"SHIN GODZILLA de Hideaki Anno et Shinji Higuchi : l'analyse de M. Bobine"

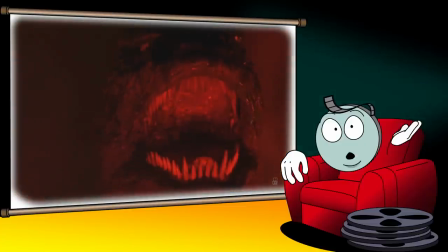Ce dernier aurait très bien pu se contenter de faire un énième film hommage à l'icône qui est devenu le Monstre Atomique.
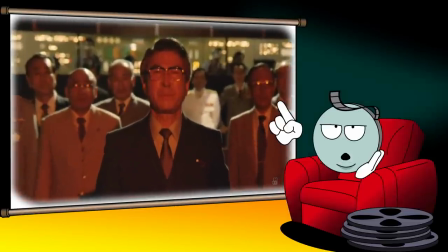C'est le cas par exemple du reboot de 1985 qui pousse un peu loin la différence envers Godzilla, notamment avec la chanson du générique de fin.
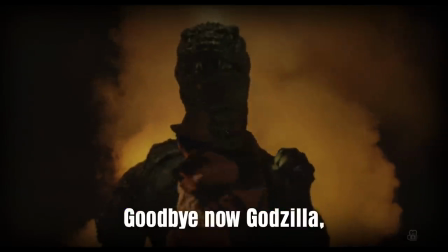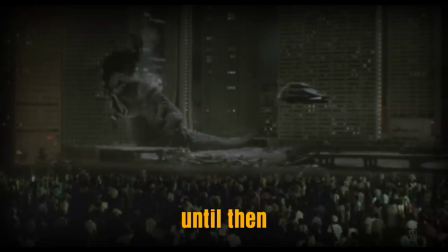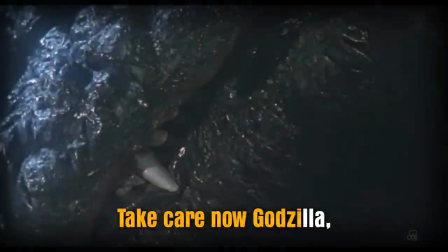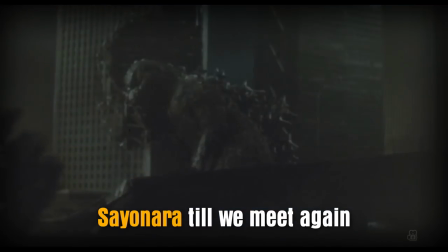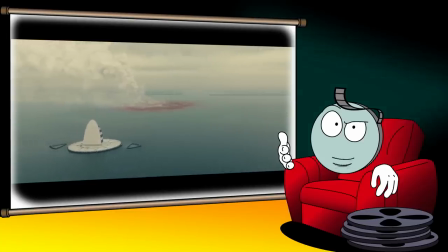Mais Hanno va plutôt opter pour quelque chose qui n'a plus été fait dans la franchise depuis le film original d'Ishiro Honda, faire peur avec Godzilla.
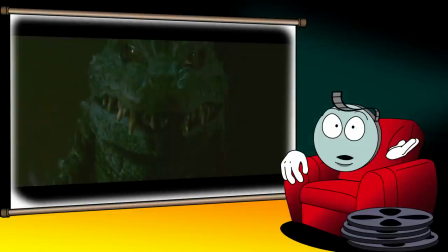En effet, si ce dernier est considéré comme le roi des monstres, c'est plus sa majesté que sa monstruosité qui a été cultivée tout au long de la franchise.
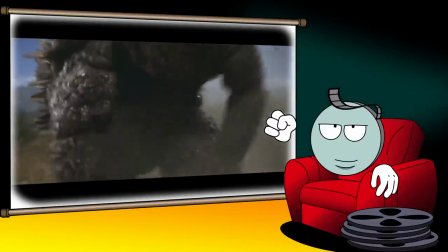A mesure qu'il a scié sa suprématie sur les autres monstres à grands coups de tatane dans la poire, Godzilla troque peu à peu son look de chimère atomique pour devenir une sorte de dinosaure géant.
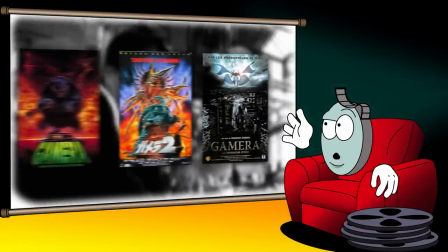Le seul à avoir tenté de proposer un Godzilla plus monstrueux, c'est Shusuke Kaneko, qui est également le réalisateur de l'indispensable trilogie Gamera.
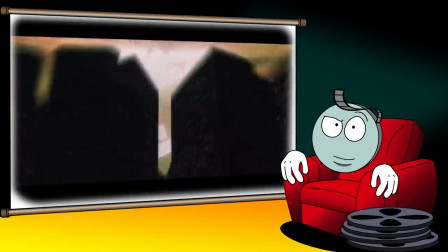Dans Godzilla Motran King Ghidorah Giant Monsters All Out Attack, qu'on va plutôt appeler GMK parce que ce titre est ridiculement long,
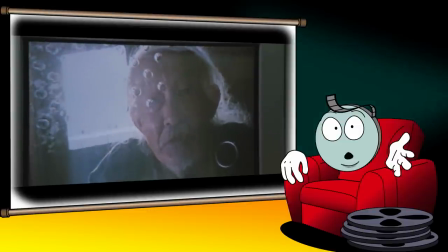Godzilla est à nouveau une évocation directe des horreurs de la Seconde Guerre mondiale puisqu'il porte en lui les âmes des soldats morts dans le Pacifique. son design est bien plus
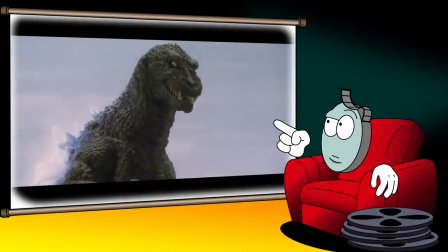agressif qu'à l'accoutumé et son regard vide et glaçant.
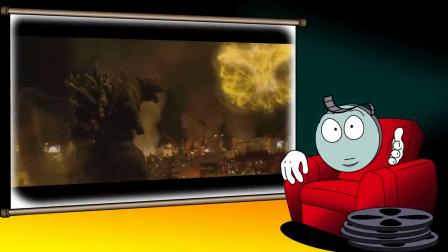Néanmoins, on est quand même très loin du ton horrifique du tout premier film et GMK bifurque assez vite vers une grosse baston de monstres, certes très bien fichu, mais somme toute assez classique. Eh oui, mais le problème, c'est que de nos jours, c'est un peu compliqué de faire peur avec le monstre atomique, surtout quand on passe après ce gros bordel qu'est Godzilla Final Wars.
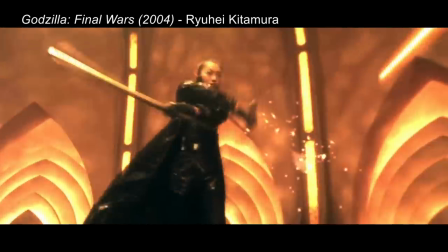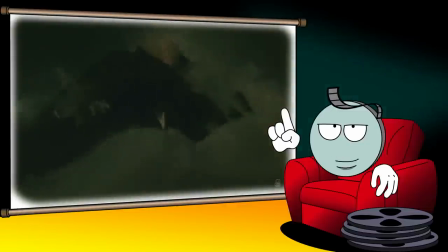C'est pourquoi, Hideaki Hanno va choisir de repartir de zéro. Alors, vous vous doutez bien qu'en une trentaine de films, Hanno n'est pas le premier à avoir eu l'idée de rebooter la franchise.
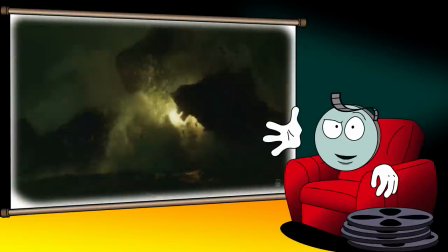Le truc, c'est que le poids culturel du Godzilla de 1954 est tel que toutes les tentatives de reboot sont en fait des suites plus ou moins directes du chef-d'oeuvre d'Ishiro Honda.
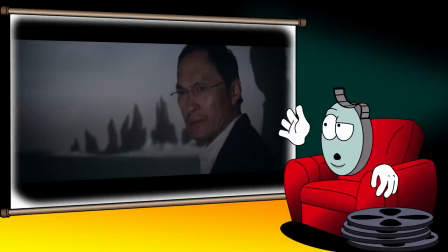Y compris le remake américain de Gareth Edward qui situe la première apparition de Godzilla en 1954.
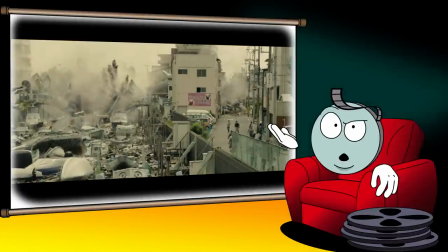Tous sauf Shin Godzilla, dans lequel l'humanité est confrontée pour la toute première fois aux monstres atomiques, et sauf le remake de Roland Emmerich évidemment.
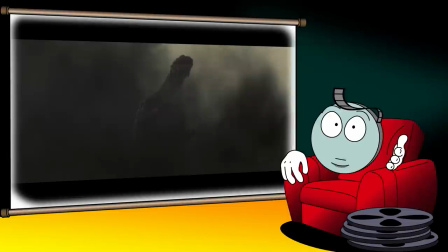De plus, l'époque se prête assez bien à l'émergence d'un Godzilla plus terrifiant et est moins porté sur la godriole.
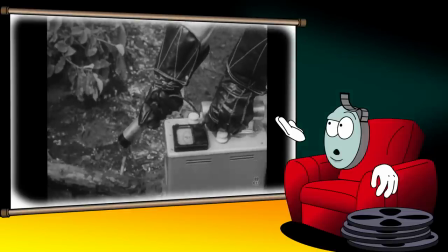En effet, si en 1954 le tout premier Godzilla sortait 9 ans après les bombardements d'Hiroshima et de Nagasaki,
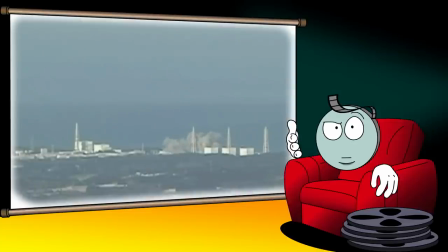en 2016, Shin Godzilla sort seulement 5 ans après la pire catastrophe nucléaire du 21e siècle,
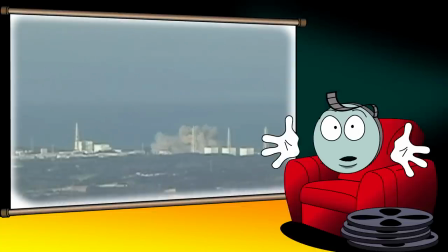l'accident de la centrale de Fukushima.
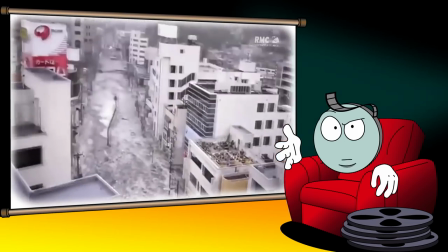A l'instar d'Ishiro Honda, Hideaki Hano va directement s'inspirer de cette catastrophe pour rendre son Godzilla le plus traumatisant possible.
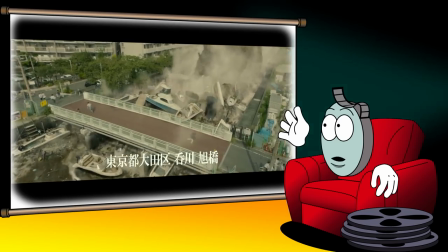Par exemple, l'arrivée de la créature rappelle les images des débris charriés par la vague destructrice du tsunami et le héros, Rando Yaguchi,
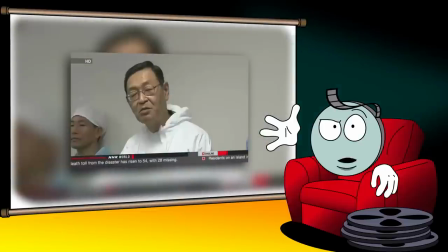est inspiré de Masao Yoshida, le directeur de la centrale de Fukushima qui a désobéi aux ordres de la TEPCO et du premier ministre en décidant d'utiliser de l'eau
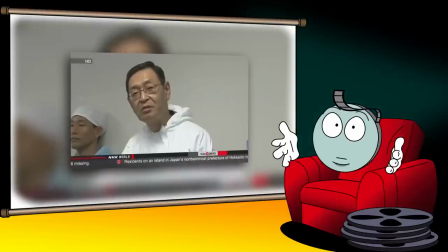de mer pour refroidir les réacteurs, évitant ainsi une catastrophe encore plus grande.
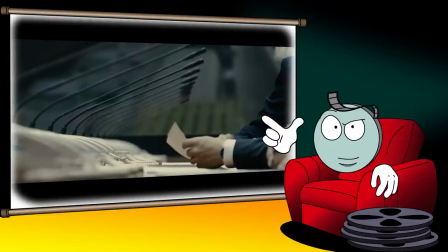Expurgeant au maximum son récit, Hanno se concentre d'ailleurs principalement sur la gestion de la crise liée à l'apparition d'une créature géante dans les rues de Tokyo,
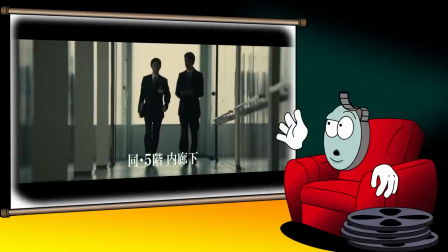dressant au passage un portrait peu flatteur des institutions japonaises. A l'image, le réalisateur utilise d'innombrables cartons pour nommer les protagonistes et leurs fonctions,
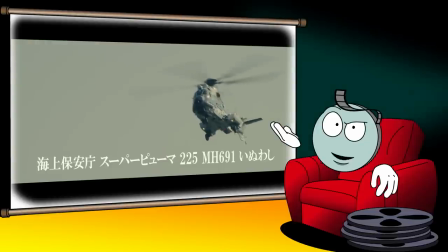ainsi que les nombreux lieux dans lesquels sont prises les décisions visant à contenir la menace de Godzilla.
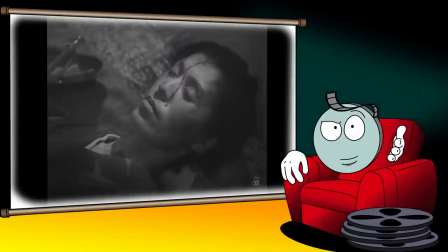S'il en découle d'abord une impression de réalisme presque documentaire qui était déjà présente dans le Godzilla de 1954, on est très vite submergé par la complexité des institutions japonaises et les incessants aller-retour
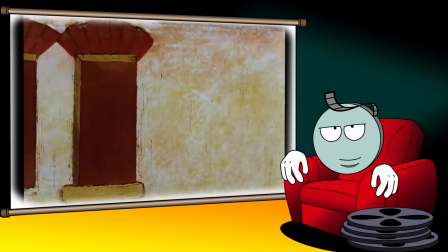entre les différents étages de l'immeuble du gouvernement japonais ne sont pas sans rappeler une certaine satire
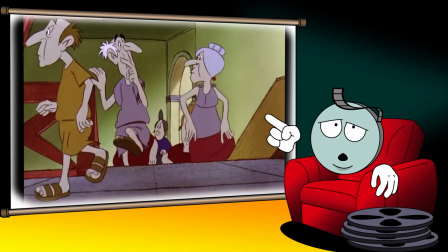de la bureaucratie bien de chez nous.
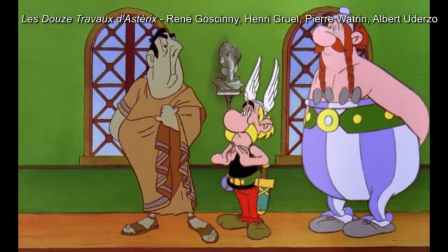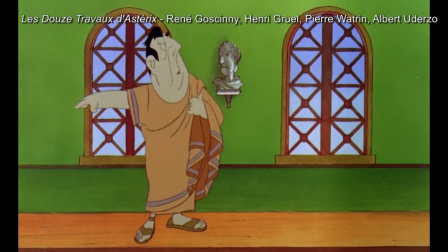« Et allez-vous-en ! Il y a des gens qui travaillent ici !
» Le ton caustique de Hanno se traduit également par le montage.
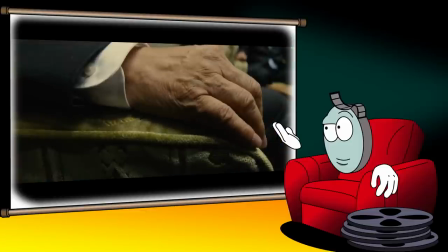Ainsi, il n'hésite pas à ralentir le rythme quand les protagonistes fondent sur place, à inverser certains mouvements de caméra quand le gouvernement fait du rétropédalage,